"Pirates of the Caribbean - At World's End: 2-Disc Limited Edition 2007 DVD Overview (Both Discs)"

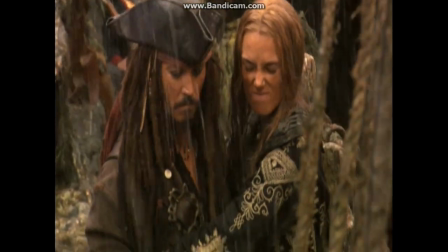I call it surviving.
They turn the rain on and you're drenched within about 10 seconds. It's quite challenging. It certainly makes it feel real. You can barely move, but you sort of have so much adrenaline on the day that you hopefully rise to the madness of the moment.
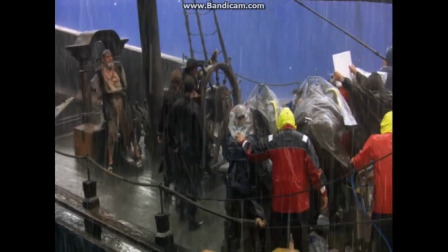Brace on yours, you cackhand, you dickhead! Dial is the day worth living for!
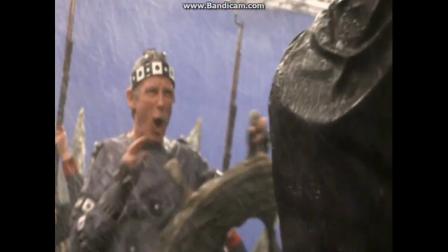You have all these plans to act and maybe do it rather elegantly, and then they turn the rain machine on. The bad news is all your ideas go out the window. And the good news is that actually it's very authentic because you're in a maelstrom.
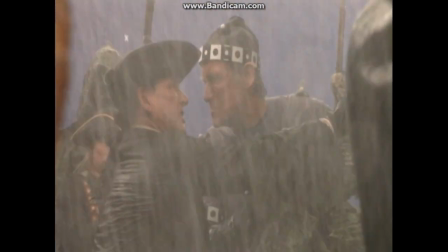Stuff me to get wet. I just feel sorry for the crew because they're in it all day long. In terms of whether anybody's angry at us, I just do want to go on record and say we did not add the rain. The way we treat the blue screen is actually very tricky because we're putting so much rain out there that in certain angles, this blue screen is completely obscured by the rain. But in the same time, if you are in the reality of this maelstrom storm, your visibility will be limited too. There was a bit of a negotiation with Gore where he wants this very, very dense rain.
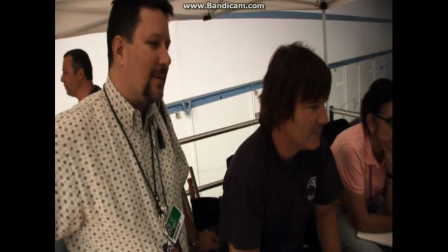I'm concerned in a shot like this, the dynamics are not going to be what you want, then I'm going to be trying to get rid of it. I was concerned that the blue screen wasn't blue anymore and at times it was going completely gray.
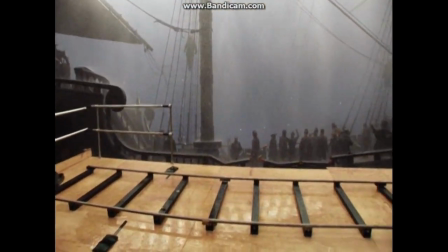I was always arguing for, could we just do a little less?
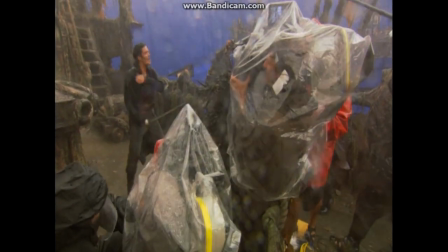The very interaction of the rain hitting the masts and the rails of the boats and cannons and dripping from people's faces, I mean,
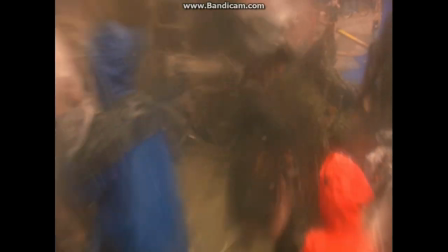it's the stuff you cannot reproduce. It's a tremendous amount of work for ILM. Fortunately, they're brilliant.
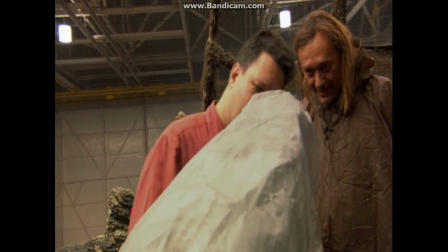And John Knoll is going to pull it off. It's a wrap on the pearl. It's a wrap on the pearl.
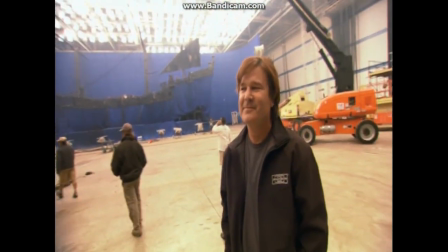It's kind of a wrap on the maelstrom, isn't it? You could say that, although we have a lot of work to do in post.
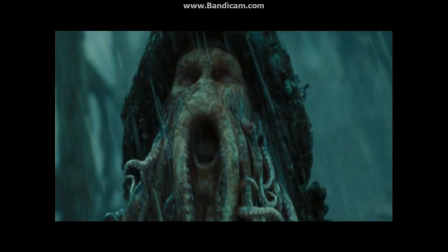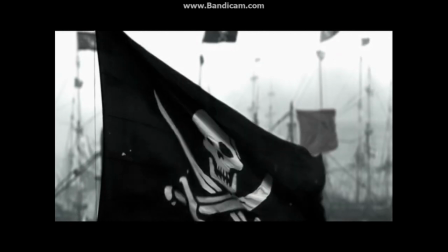That final maelstrom battle can't really be created without digital effects.
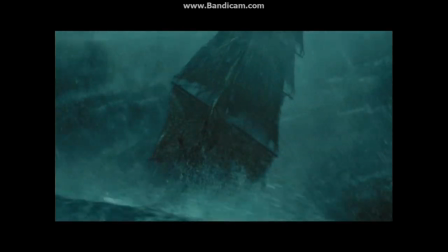And Gore has an amazing technical background in terms of having been a really accomplished special effects supervisor,
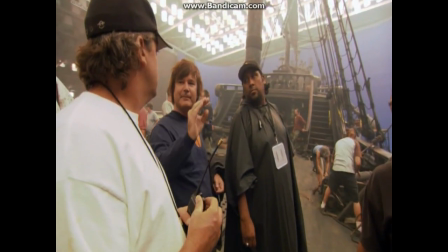and then also all of his commercial shooting before he ever went into feature filmmaking.
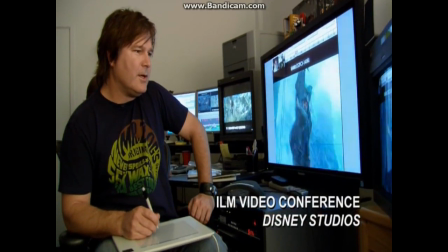I like that camera shake you put in that Johnny shot. He looks a little soft.
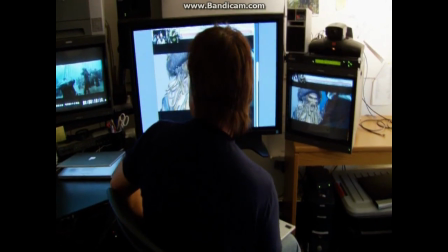When he's dealing with an effect shot at ILM and he's kicking it back for the ninth time, because it's not quite right. The people he's talking with at ILM, he has the same knowledge base,
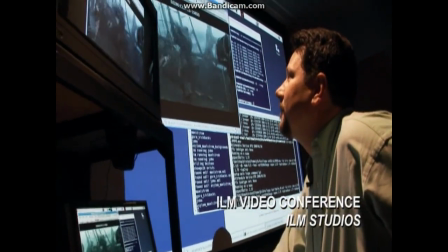and he can see things in a shot that an average director without that technical background wouldn't see, and it ends up making the movie that much better. He's very tough on us on the composites and will bust us for very small cheats that we try and do.
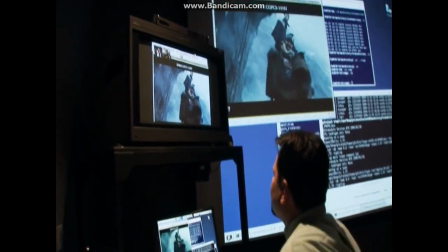We'll make sure he stays sharp. We've been doing a lot of kind of water on the lens like this.
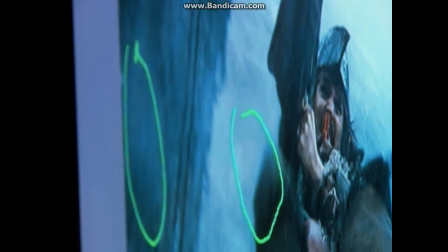I like it. We should just dodge. Yeah, keep his face clear. Critical area. That's just going to make the whole thing so much better. The whole thing is his movie, you know, and he's involved in every aspect of it. And just as he might worry about the production design of different elements, you know, he worries about or concerns himself with the visual effects.
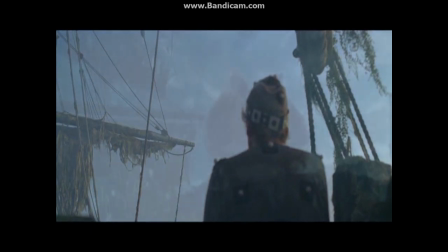The single biggest issue for us was the maelstrom,
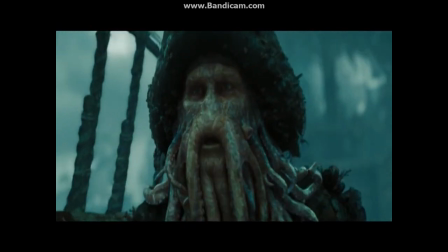to put enough detail into it to have the motion look realistic, and that we had to do that for several hundred shots.
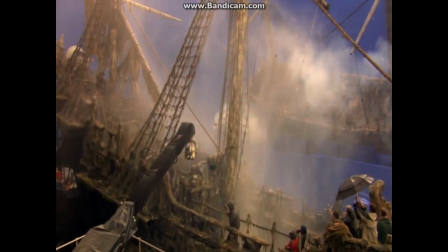The two ships side by side at Palmdale, you know, they were rigged to move opposite each other, and there's a lot of worth in that, particularly with the way the people on the ships reacted and moved to a deck that was actually tilted and so forth,
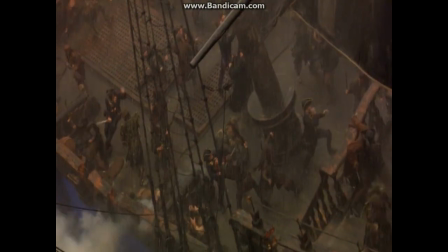and having the rain come down pouring.
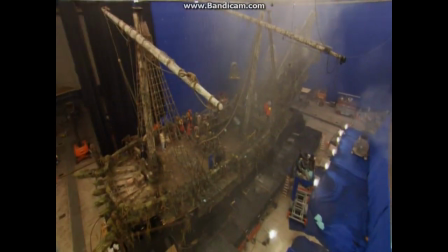But when you were looking from one ship across to the other, it quickly became evident that the two ships didn't move enough separate from one another. So, you know, it became necessary to sort of eliminate the ship in the background and replace it with our CG,
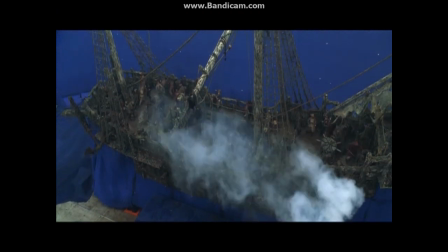Black Pearl or Flying Dutchman, and people it with characters, or to shoot, to use an element of the real ship,
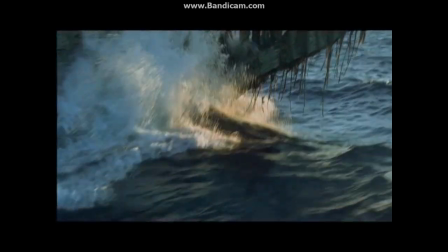but then cut it out and sort of add the right movement to it.